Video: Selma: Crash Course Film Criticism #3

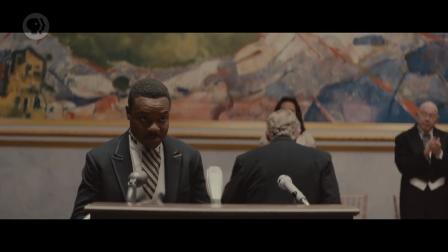(4:11)
It opens with King accepting the Nobel Peace Prize,
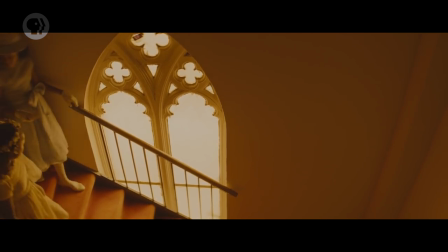(4:14)
and we listen to his acceptance speech over a transition to a new scene where children are descending a stairway only to be killed by a bomb. Now, both of those events happened, but the film leads us to believe that they happened close to the same time.
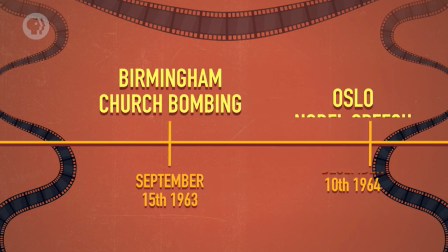(4:26)
In real life, though, the bombing took place more than a year before King spoke in Oslo.
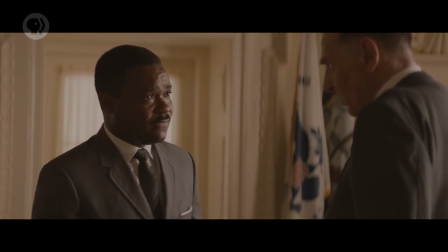(4:31)
Other critics point to scenes between President Johnson and Dr. King, suggesting the film didn't give Johnson enough credit for supporting voting rights.
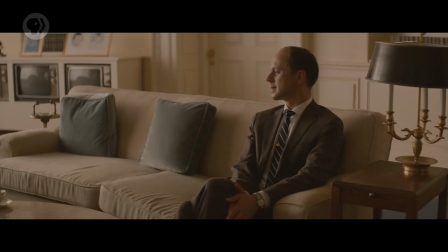(4:39) Well, Dr. King, you've certainly given me something to think about, but this administration is going to set this aside for a while.
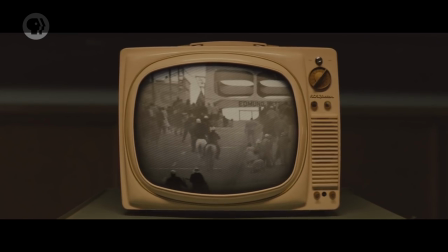(4:46)
The film also suggests that the events of Bloody Sunday were broadcast live across the country,
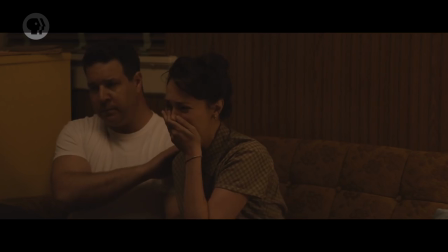(4:52)
as Alabama state troopers brutalized the peaceful marchers on their first attempt to cross the bridge out of Selma.
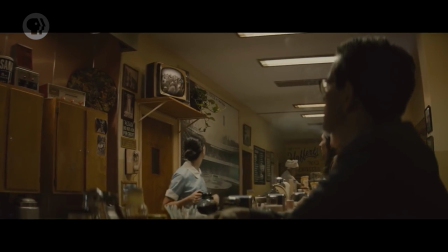(4:57)
DuVernay intercuts this violence with shots of horrified viewers in living rooms throughout the U.S. In reality, the national news didn't broadcast the attack until five hours later. Much of the nation did react, they just didn't do it in real time. So does Selma take liberties with the facts of history? For sure. After all, it's a dramatic interpretation of that history. If you think adapting a novel is tough, just try adapting reality into a movie. How things happen, when things happen, and where things happen in life are genuinely cluttered and difficult to fit into a linear narrative. To condense all of that into a two-hour experience that not only makes sense but is emotionally potent is more than a little challenging.
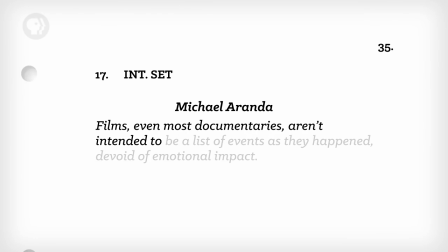(5:36)
Which also brings up another point. Films, even most documentaries, aren't intended to be a list of events as they happened, devoid of emotional impact. They are intended to move us, and move us from a perspective, usually the director's perspective. And when a film gets right as many events as Selma did, a purely historical analysis doesn't seem like the most useful form of film criticism to evaluate it.
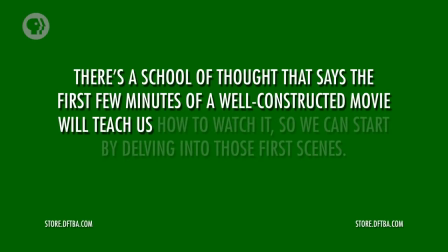(5:57)
There's a school of thought that says the first few minutes of a well-constructed movie will teach us how to watch it, so we can start by delving into those first scenes. The film opens with King's words spoken over a black screen. It's not the booming voice of his most famous speeches, it's soft, low, and almost tentative.
I accept this honor for our lost ones, whose deaths pave our path.
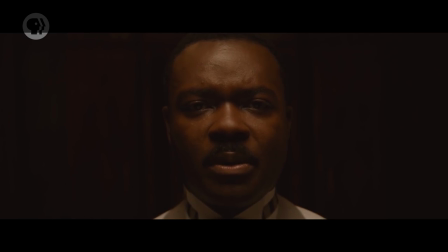(6:19)
The first shot is a close-up of King facing the camera in a dark room, practicing a speech, and doing a terrible job of tying an ascot.
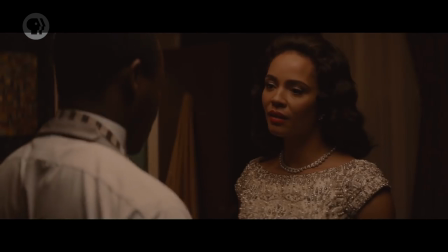(6:26)
Then his wife, Coretta Scott King, played by Carmen Njogo, enters the room. She helps him tie the ascot, and we get an intimate view of their relationship.
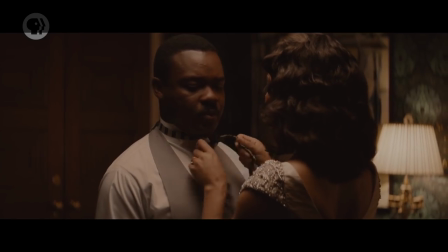(6:34)
The lighting is dark and the framing is relatively still, isolating these two as they struggle to balance their work, their public personas, and their marriage.
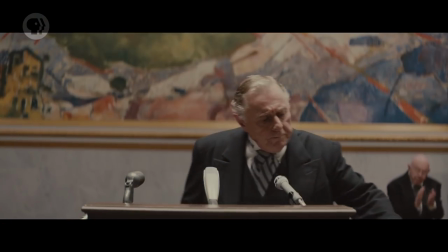(6:41)
In the next scene, King receives his Nobel Peace Prize.
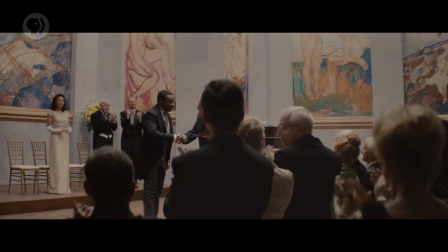(6:44)
DuVernay now uses more traditionally heroic angles, keeping us slightly lower than King and craning up, making him seem larger than life, the public figure of popular myth. These scenes give us two different kings, one private, introspective and doubting, and one public, confident and majestic.
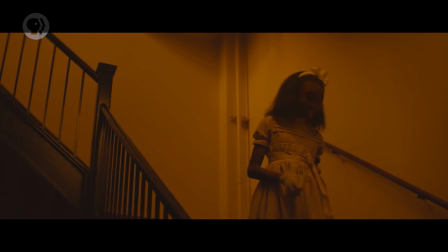(7:00)
Finally, the third scene gives us those kids walking down the church stairs, and when the bomb goes off, it rips through the wall, cutting them off mid-sentence.
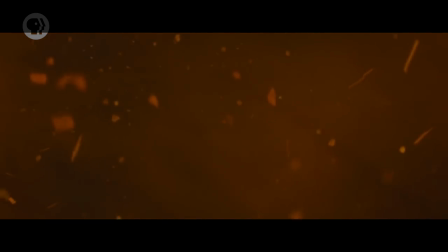(7:08)
The violence is unexpected and immediate. It's shocking. Then, DuVernay does something interesting.
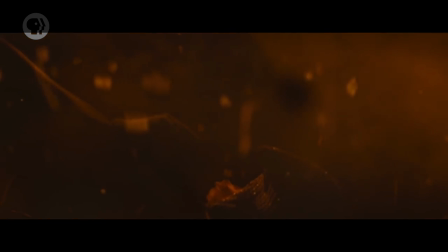(7:13)
As the explosion blows apart both brick and flesh, she slows the images down until they're almost abstract.
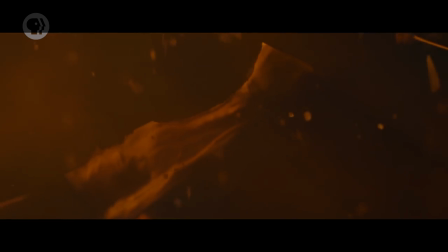(7:20)
It becomes difficult to tell people from objects as they whirl across the screen, cross-fading into one another in slow motion. This extends the horror, but also suggests that the aftermath of this kind of racist violence will last much longer than the bomb itself. This third scene also underlines the main duality of the film — the collision of private and public spaces, this intimate childhood moment is invaded by a terrorist's explosive. And these themes show up again and again throughout the rest of the film. The framing of that first shot, with King squared off to the camera, is repeated often, from King and his aides to regular people joining the march. By presenting their characters boldly, unapologetically facing off with us,
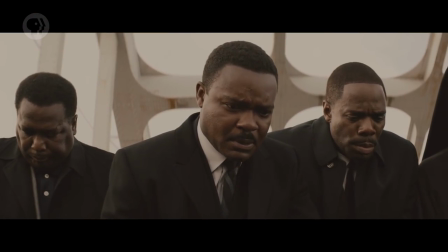(7:59)
DuVernay and her cinematographer Bradford Young reinforce the idea that this movie is about people demanding their dignity in the face of both incredible violence and apathy.
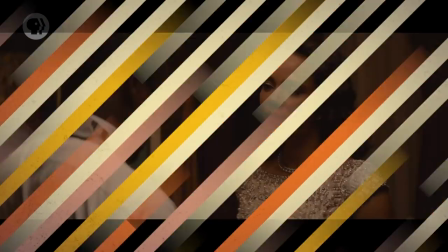(8:07)
The film also keeps exploring the juxtaposition of private and public spaces. In intimate moments, DuVernay's King lowers his guard and shares his fears.
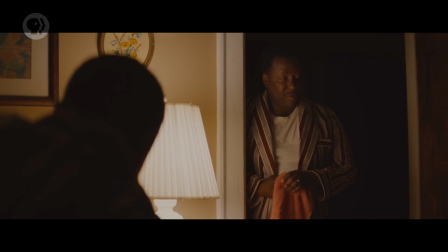(8:16)
These scenes are almost always shot at night, in houses, churches, and jail cells.